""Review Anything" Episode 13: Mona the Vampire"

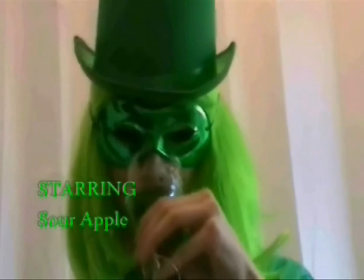[0:04]
freedom to criticize,
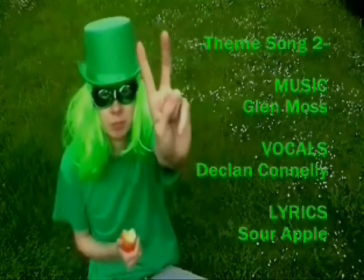[0:07]
make your opinions heard, even if you sound absurd.
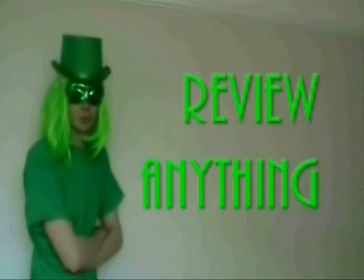[0:14]
Review anything, no matter what it is. Hello chums, and welcome to Review Anything. I'm your host, Sour Apple. Let's hit the review generator and find out what we're analysing today, shall we?
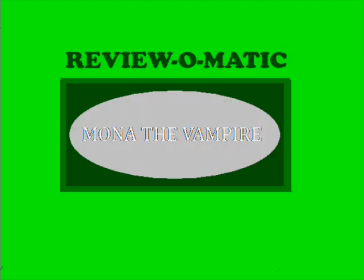Mona the Vampire, a Canadian cartoon series based on some children's books of the same name. Let's sink our teeth into this show, shall we?
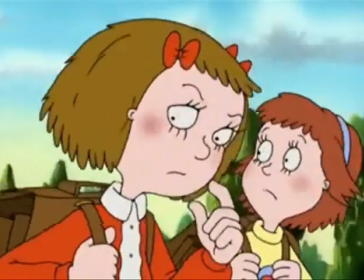[0:51]
Mona the Vampire follows the adventures of a girl called Mona, who has a vampire alter ego.
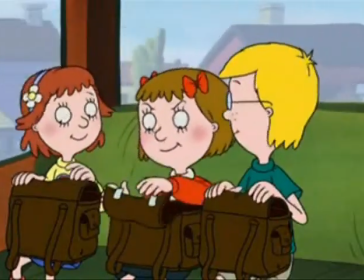[0:58]
With the help of her friends Charlie and Lily, who have the alter egos of Zapman and Princess Giant,
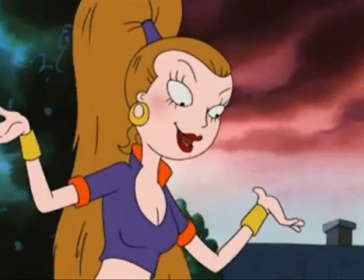[1:04]
Mona takes on mysterious evil that enters her town. However, these troubles are the work of Mona's own imagination,
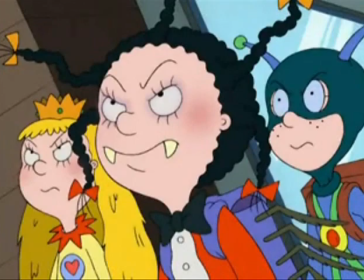[1:13]
so in reality, Mona is just playing a game with her friends. What bothers me the most about Mona the Vampire has to be that we as the audience are aware that the monsters and villains attacking Mona are figments of her imagination. Therefore, there's a lack of tension or conflict, because it's hard to be afraid for our hero when we know that the dangers aren't real.
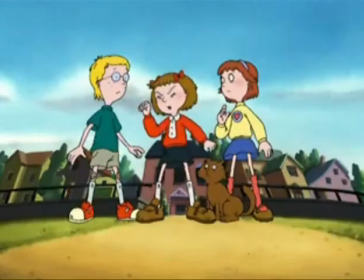[1:38]
However, sometimes the real-life conflict can be tense enough to mirror the action in the fictitious conflict,
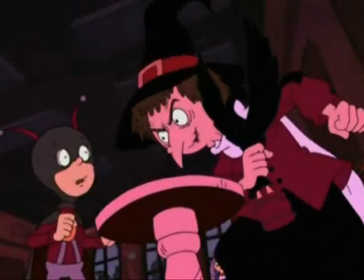[1:45]
and Mona's imagination can sometimes be engaging enough to distract us from
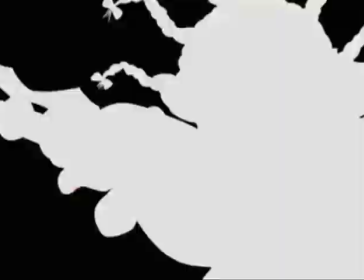[1:51]
the fact that these fantasy conflicts aren't incorporated into the reality of the show.
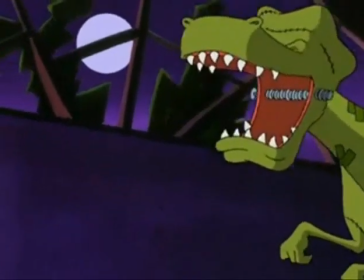[1:56]
Mona provides some interesting ideas, and sometimes her imagination is presented in a stylized vision.
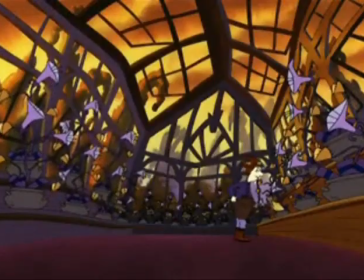[2:03]
However, several things irritate me in the execution of how Mona's imagination is portrayed.
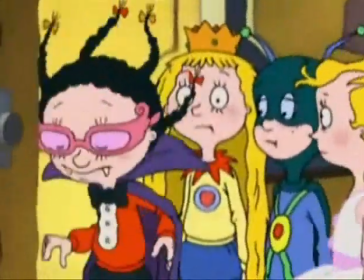[2:09]
A ripple effect is used as a transition to separate reality from fiction in the show.
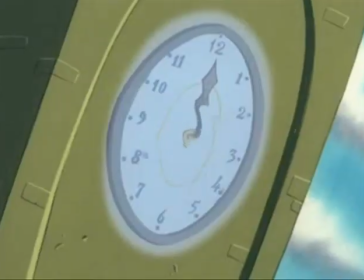[2:16]
This ripple gets very annoying sometimes,
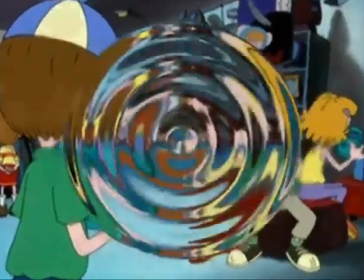[2:19]
especially when the crossover from reality to Mona's imagination only lasts a few seconds.
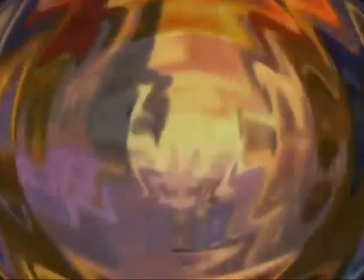[2:25]
Once I saw a ripple transition was about to appear in an episode,
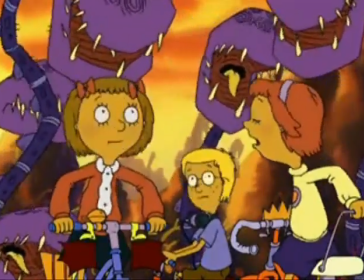[2:29]
I would suddenly be comforted to know what I was about to see wasn't really happening, so I shouldn't worry.
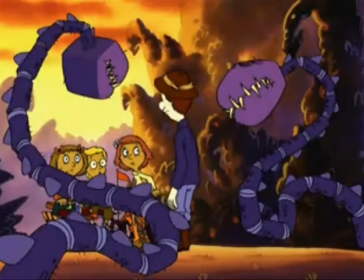[2:36]
This really weakens any potential excitement concerning an episode's story.
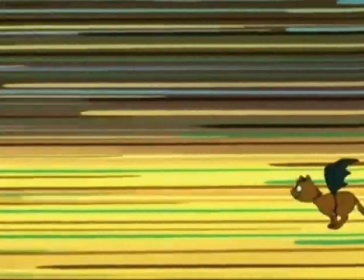[2:41]
Then there's the way that perception is executed. Sometimes we don't even get to see what's really happening while Mona's imagination is taking over.
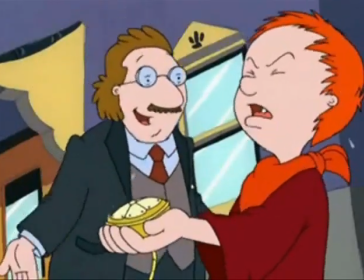[2:50]
It also bothered me when a perception wouldn't make sense if the episode cut to a fantasy taking place away from Mona's vision.
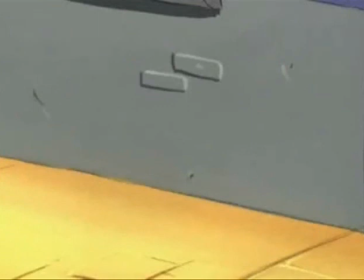[2:58]
Like a fantasy story sometimes carries on in a completely different part of town that she's not in.
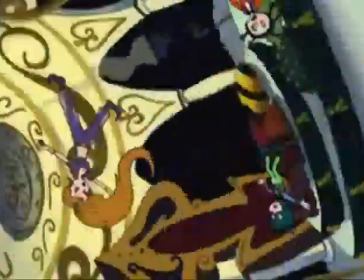[3:04]
This created the brain-numbing confusion over what was Mona's imagination and what was reality. Mona the Vampire has an interesting concept, but it sometimes fails when communicating the differences between reality and fantasy to the audience. Okay, so let's look at the characters of Mona the Vampire. Mona Parker is a wonderful character.
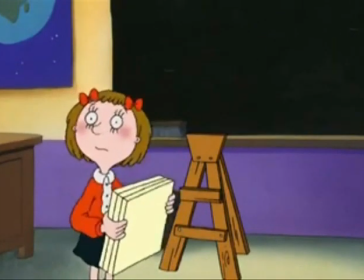[3:30]
She's quirky, eccentric, imaginative, creative, determined, funny, and confident.
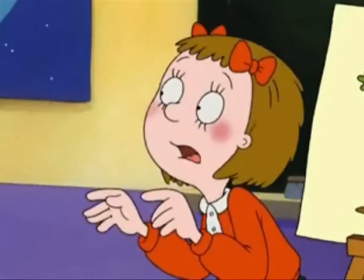[3:36]
However, she's so stubborn about believing reality, and this gets annoying despite being intentional.
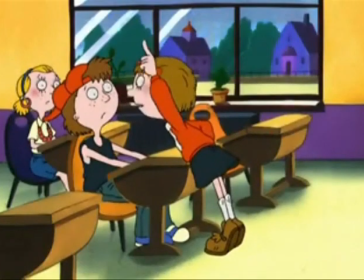[3:42]
She even continues to deny all the facts when someone explains the truth to her.
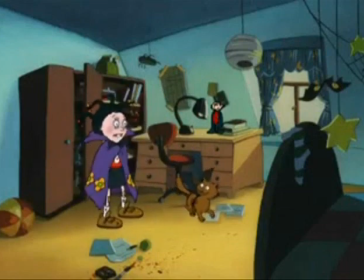[3:48]
This gets very irritating sometimes, even though it's done on purpose.
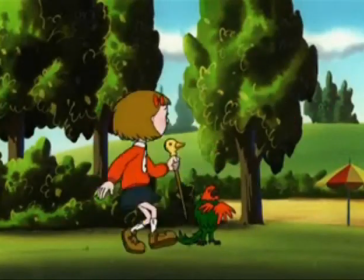[3:53]
Her imagination also can be damaging. She'll often cause distress to other characters with no remorse for her actions.
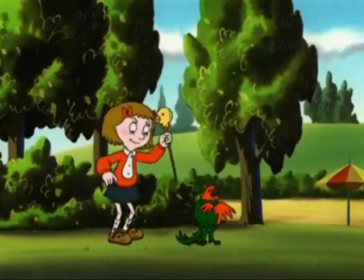[4:01]
It kind of makes her come off as selfish and uncaring sometimes.
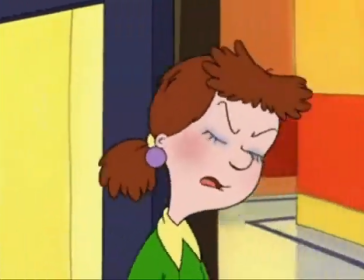[4:06]
She'll pay the price for her actions, but this is very rare because many of the adults are way too forgiving when she screws up.